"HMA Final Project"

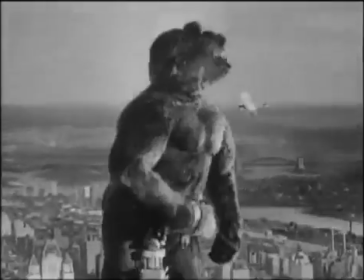How do you bring a giant ape, monsters, and mythical creatures to life?
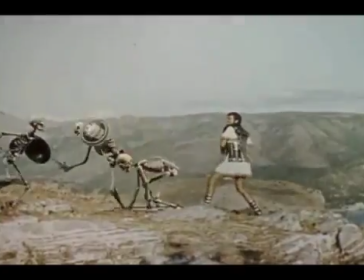The answer is through a labor-intensive, detail-oriented process called stop-motion animation. Hi, my name is Ryan Winter, and I'm a digital cinematography student here at Full Sail University.
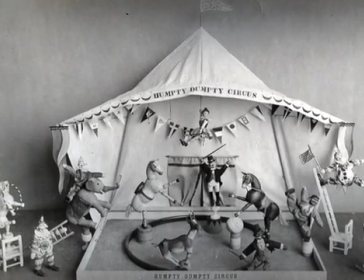The first animation using stop-motion was called Humpty Dumpty Circus, created by Albert E. Smith and J. Stuart Blackton in 1897.
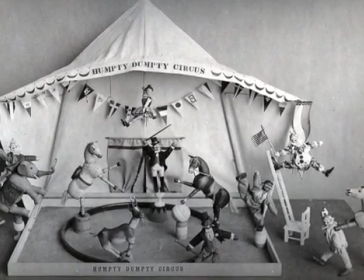Unfortunately, this film no longer exists, only documentary evidence remains.
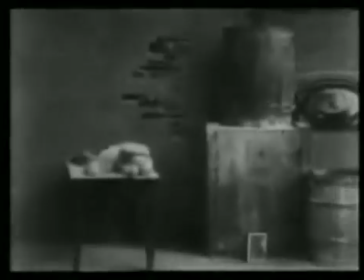In 1902, the Edison Production Company created an animated film called Fun in a Bakery Shop.
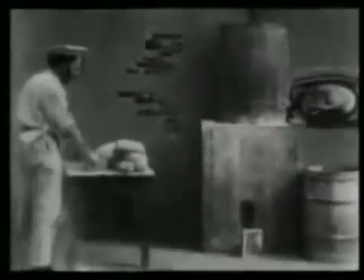In this film, the stop camera technique was used to show the baker quickly sculpting faces out of dough on a barrel.
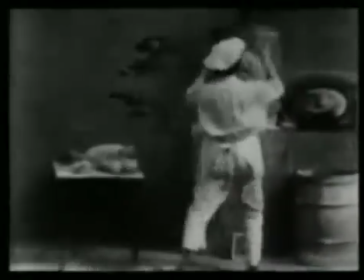This stop camera technique was a precursor to stop motion animation.
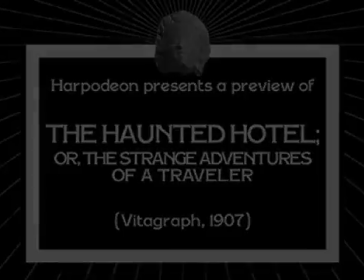In 1907, J. Stuart Blackton directed one of the first stop-motion animated films called The Haunted Hotel,
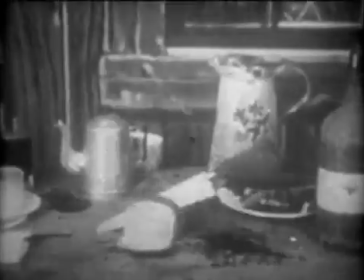or The Strange Adventures of a Traveler, for the Vitagraph Company of America.
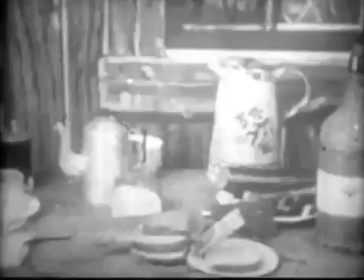Rigid, inanimate objects and blocks were often used in early stop-motion animation.
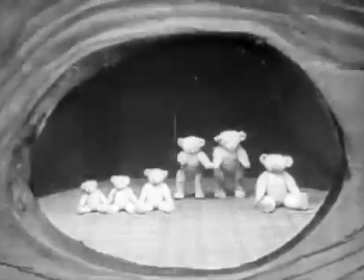That is until Edwin Porter created the first puppet stop-motion animation in a film called The Teddy Bears,
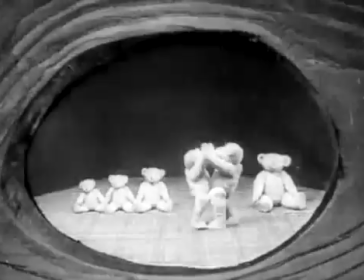which was inspired by the Teddy Roosevelt bear incidents.
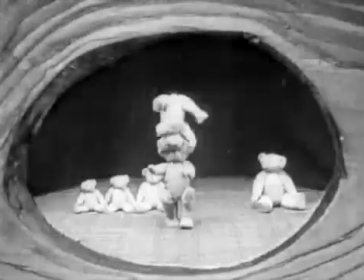This sequence of dancing bears was just over a minute long and took Edwin Porter over 50 hours to shoot.
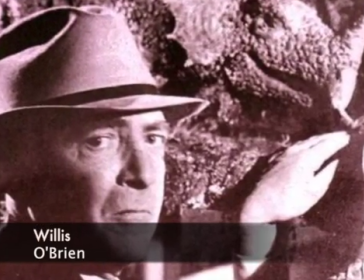Stop-motion animation took a turning point when animation pioneer Willis O'Brien created the dinosaurs for the movie The Lost World in 1925.
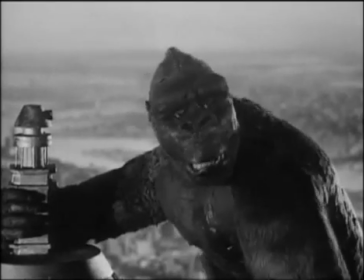He then perfected the art with the famous film King Kong in 1933 by giving the character personality through facial expressions.
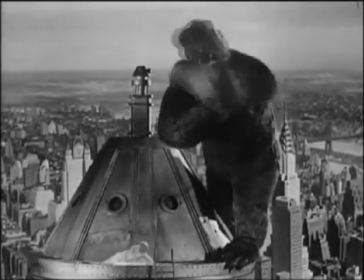It was this magic that amazed the audiences, and also inspired another young animator by the name of Ray Harryhausen.
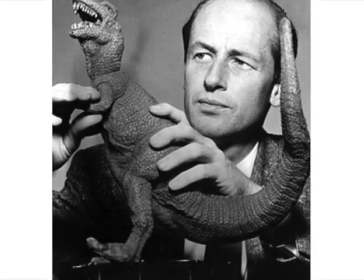Ray became a prodigy at Willis O'Brien, and they worked on many projects together. And in 1951, he created a technique called dynamation,
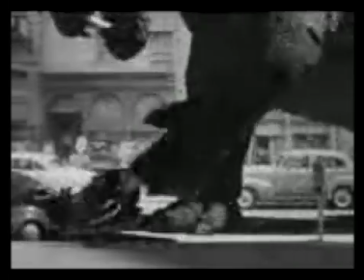using a split screen technique to have the model interact with live action.
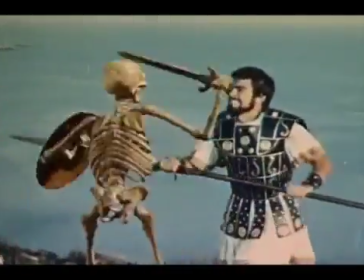This sparked many other creature features to include the Godzilla series. In 1963, he worked on Jason and the Argonauts.
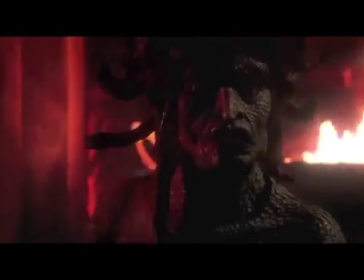This was considered to be one of Ray's best pictures with the famous skeleton fight scene. He continued to work on many other projects to include Clash of the Titans, where he animated Medusa's snake head, which had more than 200 moving parts.
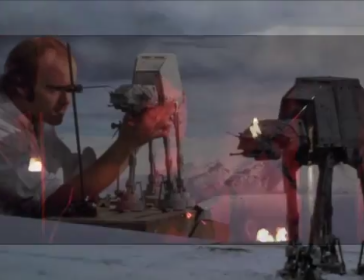This inspired another young animator named Phil Tippett.
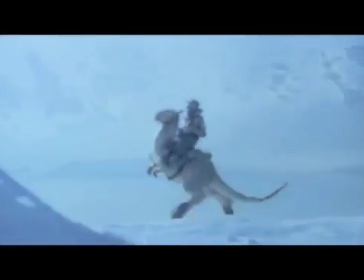Phil Tippett took stop-motion animation one step farther by creating motion blur to the puppets.
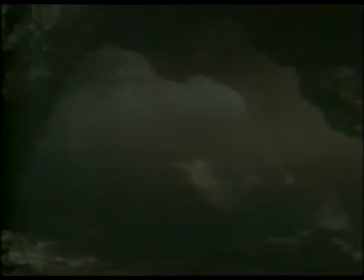In his 1981 film Dragon Slayer,
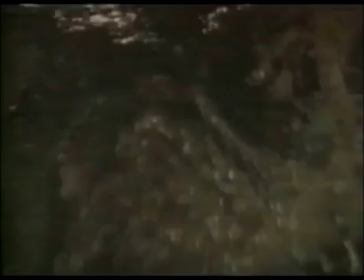the dragon puppet was connected to a computer where the model was animated and it was recorded,
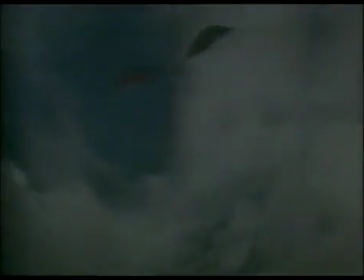and then it was played back while the camera rolled to create a realistic motion blur.
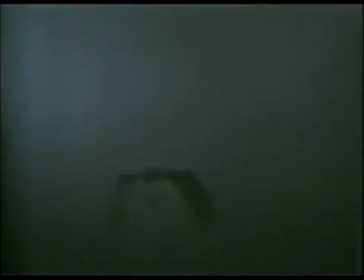As the 80s and 90s emerged, more and more filmmakers were relying on CGI for their animation.
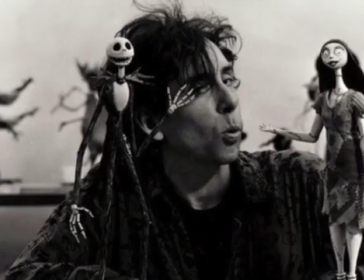Producers such as Tim Burton, Nick Parks really helped keep the magic alive by creating movies such as A Nightmare Before Christmas,
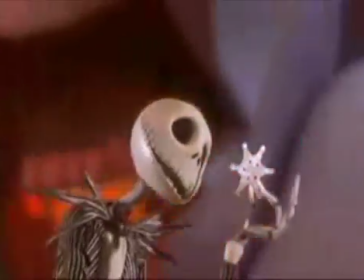released in 1993, and Chicken Run in 2000.
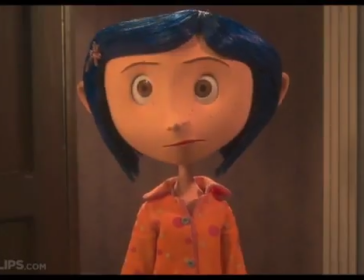It was Henry Selick who really took stop-motion animation again one step farther with the 3D animation
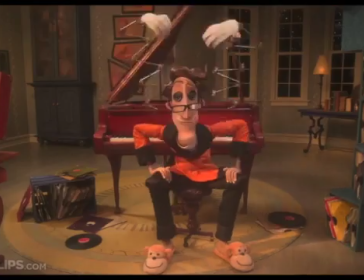film Coraline, released in 2009.
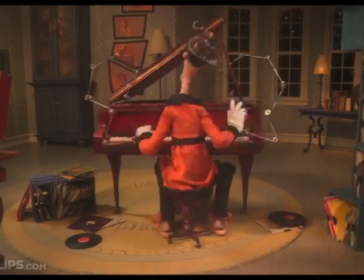So with this 3D animation, now we have such movies today as A Pirate Band of Misfits, Paranorman, and Frankenweenie.
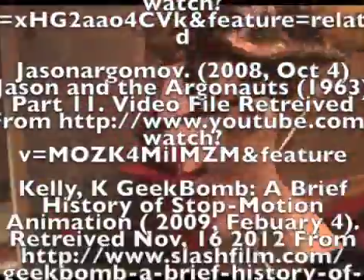She's a peach, she's a doll, she's a pal of mine.
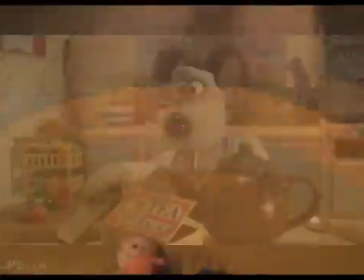She's as cute as a button in the eyes of everyone who ever... And I'll leave you with this little clip from Wallace and Gromit, Curse of the Were-Rabbit.